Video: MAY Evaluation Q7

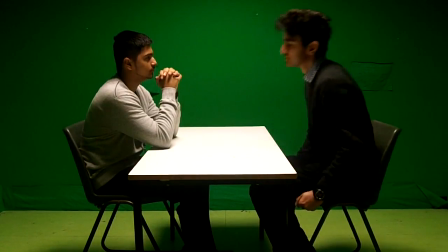In the preliminary task, continuity became a problem. At one point, my hand was closed, and when we cut back to the scene, my hand was open.
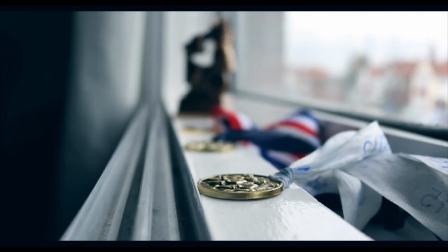This mistake allowed us to realise the importance of continuity. Therefore, we filmed with a lot more content and a lot more angles.
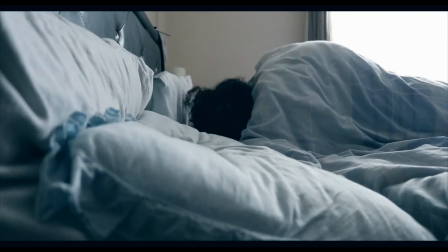This meant that when we cut and it does not fit,
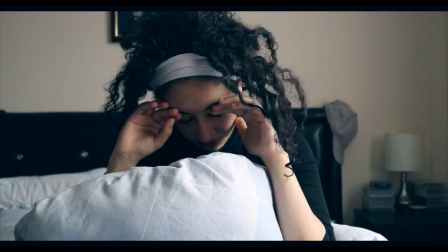we can mix and match with different shots that we took. however we did not break continuity but in this case we were
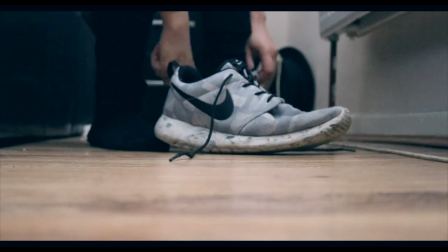allowed to as we used it for a reason the continuity jump on purpose during the jump cuts where we had
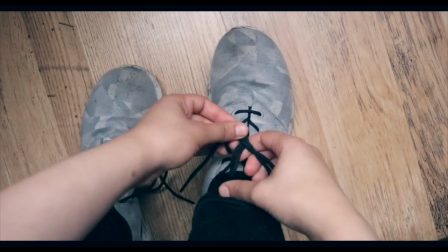the egg scene and the exit I also learned about editing during this preliminary task we only had 10 shots
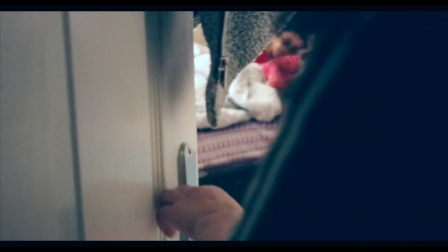max and to edit it was fairly easy however in the final product we had many shots as we had a longer video to record.
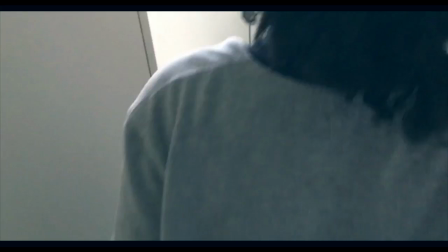There were many effects I learned to use such as slow motion, reverse etc. The preliminary task did not really require much of this.
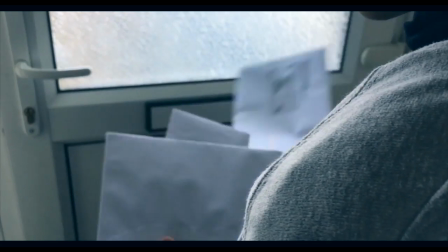In comparison to the preliminary task we had more freedom as during the prelim we had to stick to certain rules and strict positioning.
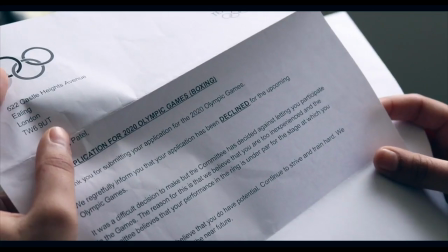This made filming easy as we were told what angles to use and what to film.
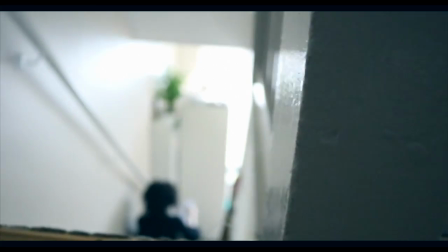However in the final production we had to decide which angles to film, decide which pan to use or to use the tripod or not.
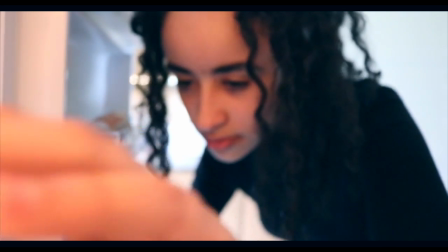This freedom has allowed me to learn about camera angles and their significance or meanings as everything was done for a reason.
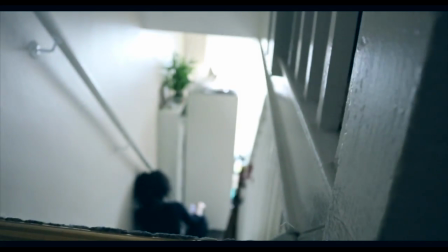For example, we had May sat down and the camera panned from the top of the stairs.
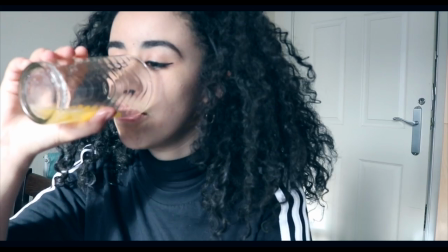This was at a high angle which portrayed that she was feeling low or upset.
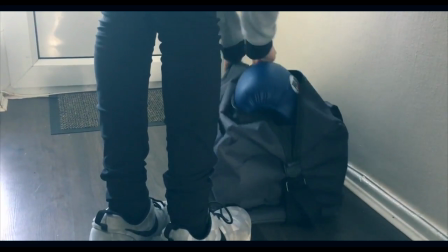The settings locations was another factor too. the locations that we filmed in had to match our opening theme in the preliminary toss
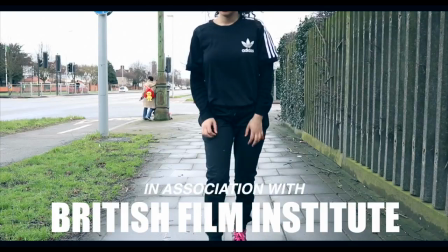we filmed in one area it did not tell us nothing about the character on
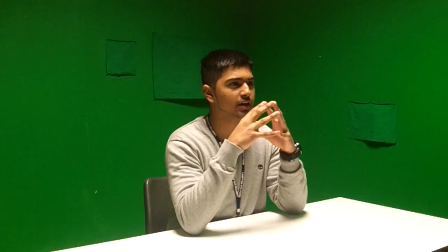the other hand when we filmed for our actual movie we had to change up the location
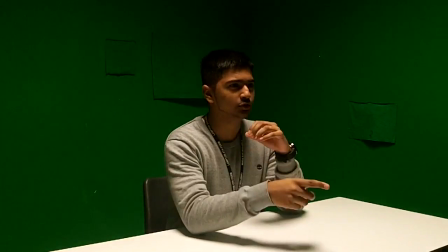to make it fit our character the prelim was shot in a green room and it gave no information however when we shot in the bedroom for our main
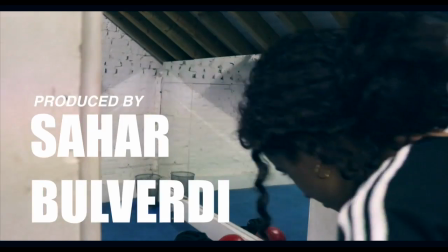movie we designed the room to be a bit more suitable for a
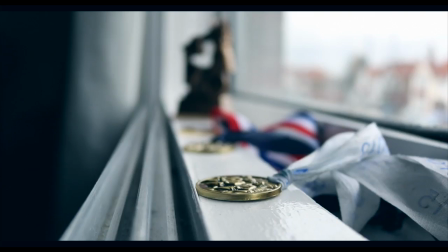boxer such as having boxer posters trophies to show that she's actually a boxer